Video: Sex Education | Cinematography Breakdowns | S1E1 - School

In this installment, we're looking at a lot of the different environments within the school, the lighting, the framing, actually, we're going to be looking at quite a lot within this. It's only in the first episode, so if you haven't watched all of Sex Education yet, you're not going to be getting many spoilers out of this. It's just episode 1 still, so don't worry about that. And it's really intriguing, within quick succession, seeing how in this first episode, they're stepping through all kinds of different environments, different lighting states, and different sets. You know, there's some really gritty, grimy stuff, but equally some really high-key, bright, happy stuff as well, and it all juxtaposes depending on which characters are interacting with it and their reason for being there.
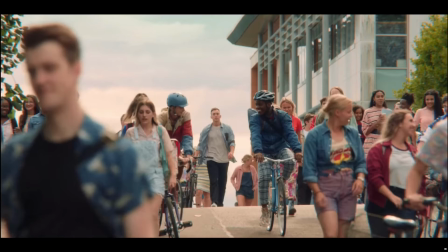So let's jump right in. Bang. We're at school. Suddenly everyone is in the shot and everyone is dressed crazy. Schools don't look like this. They're all dressed in lots of layers of colour. They've obviously thought about where they're positioning all of the extras,
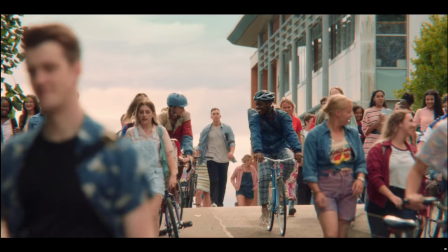so they've got this pattern of like pinky, reddy, it's just this pattern of different blocks of colour.
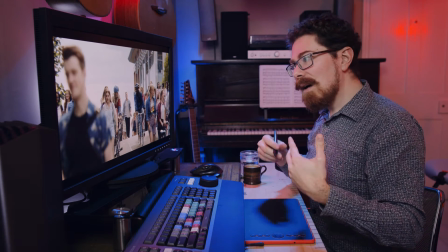And that does become a reoccurring theme. They use it all the time.
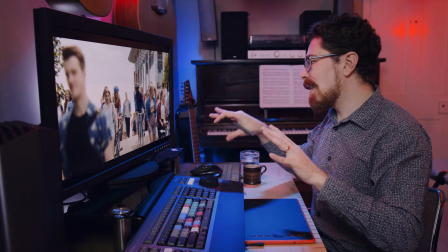Also, and you can't see it so much in this shot, they do have a real style for the bikes that they're using.
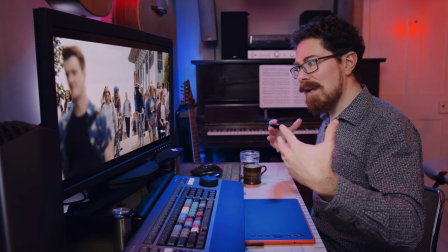Everything is old, not just the clothes, it's the cars, it's the bikes, and I'll call those out as we go through.
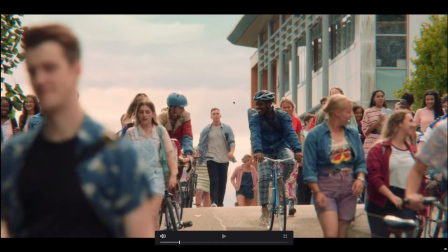So this, I doubt that they're doing much, probably just trying to shoot at the right time of day. It does look fairly cloudy, but everyone is sort of being caught with a fairly homogeneous source, so I don't think that they have done anything here, because everyone's kind of
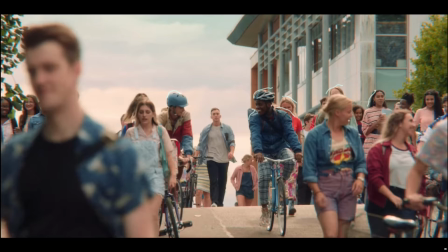top/back lit with this. They're catching it on all of their edges, and these people over here are getting loads of green. Look, they're just getting tons of green in their hair from that lens. Okay, especially over there.
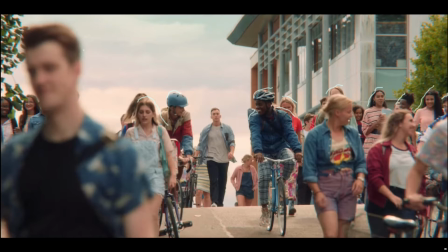Yep, same there. You can see this girl has lots of light on the top of her head. This guy just here, it's all down top of his head and down this side, and then he's kind of off to a little bit of down there, because he's, I don't know, moving into the tree line or something,
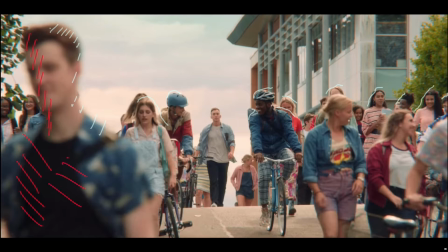or maybe they got a flag there for him just to darken him down so that he's not too obvious.
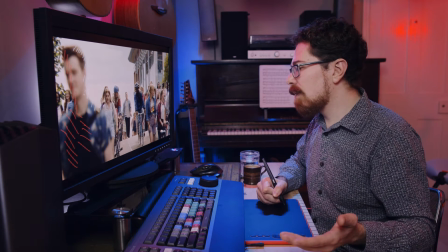But yeah, not much to say. We've got a fairly wide shot, so it's unlikely they're doing too much.
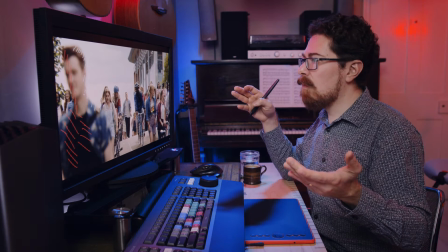The only thing you could do here, perhaps, would be flag off someone who's too close to the lens,
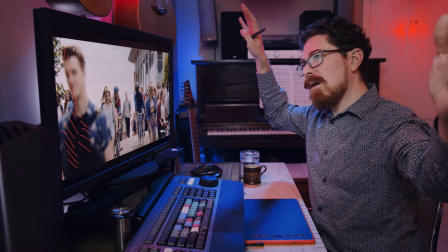just with a big frame or something, I don't know, 12 foot solid just to the side,
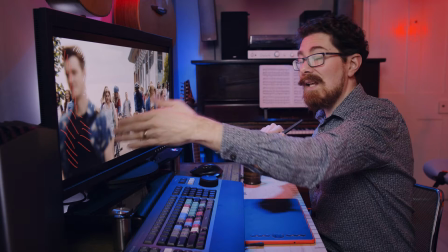just to take him down a bit if you wanted to, if it was worth it.
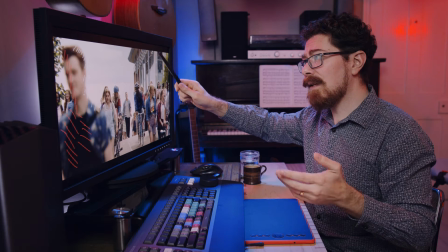And then maybe if they found that it was an overcast day and they weren't getting the shape they wanted,
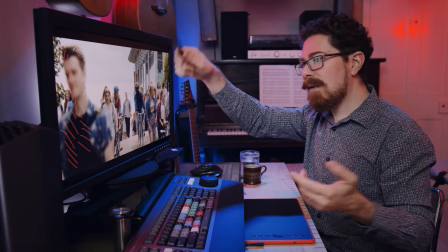maybe you could take a big light, I don't know what the biggest lights they had on this were,
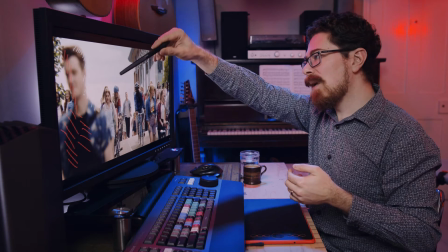but take it way back and just beam it across everyone's heads. But this seems too soft for that.
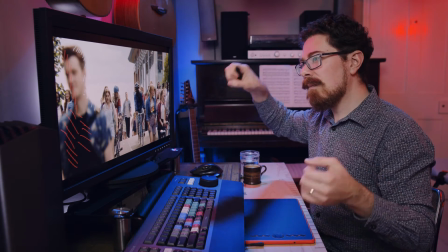It does seem like sun piercing through a little bit of cloud.
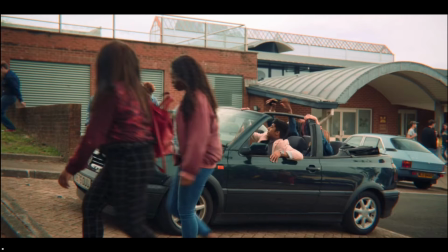Next we have these characters pulling up in a car. Again, you've got an old car in the back there.
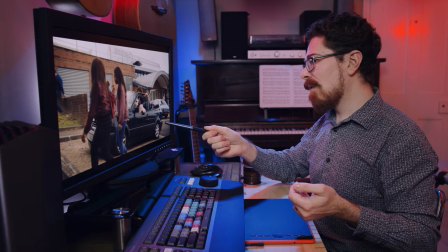They're driving a fairly old car.
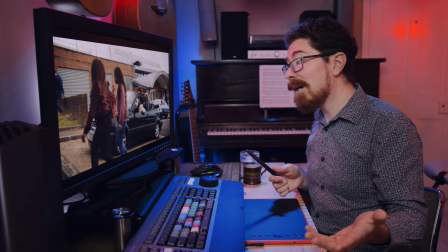I appreciate that people in sixth form wouldn't necessarily have a brand new car, but everything is 80s or 70s feeling.
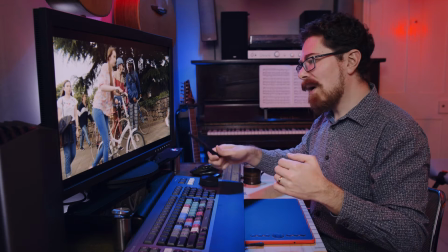Even the vehicles, even the bikes. You know, she's got a little Brompton style folding bike.
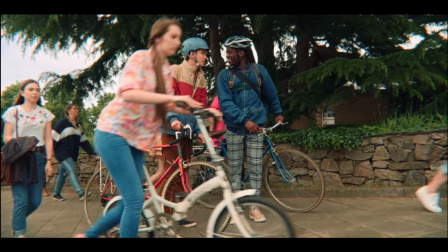Otis's bike is old school, so is his. First interior of the school, styling.
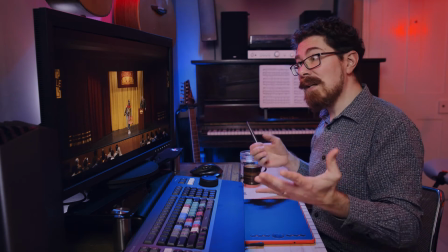We've got this branded school, Moordale Secondary School.
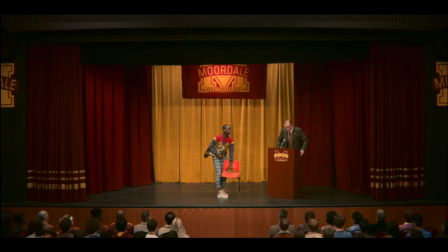We don't have that in the UK. In fact, something I should have called out earlier, we have school uniforms in almost any UK school.
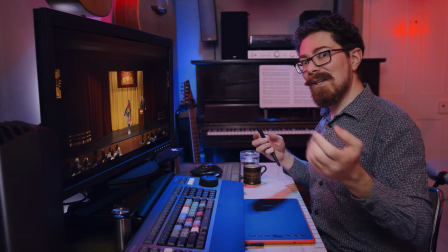School I went to, we wore blazers and shirts and ties and all the rest of it. We don't have this.
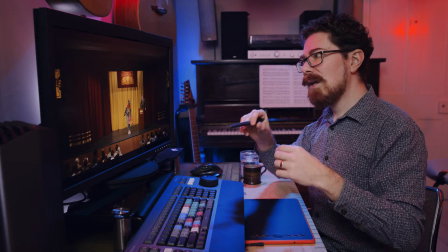This is a very Americanized view, and people have called this out a lot. But this whole colour scheme, this whole branding, this whole...
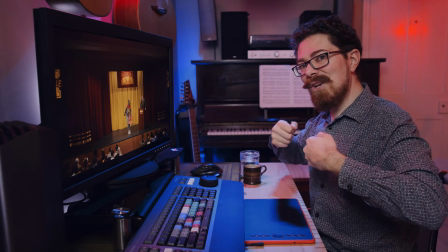You're about to see the jock character with his jacket, sort of team jacket with the Moordale M on.
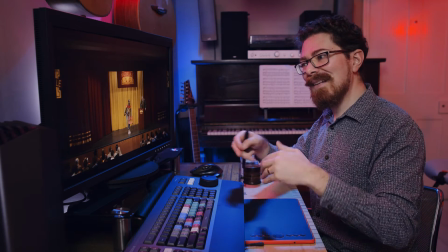It's a very American view of things, but set in the UK. So it's like this alternate universe where all the
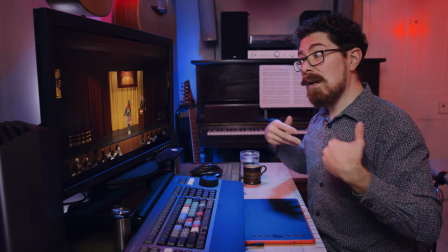houses and all of the interiors and all of the cars and the bikes and the clothes are old, and it's kind of American feeling, but it's set in the UK. It's bizarre.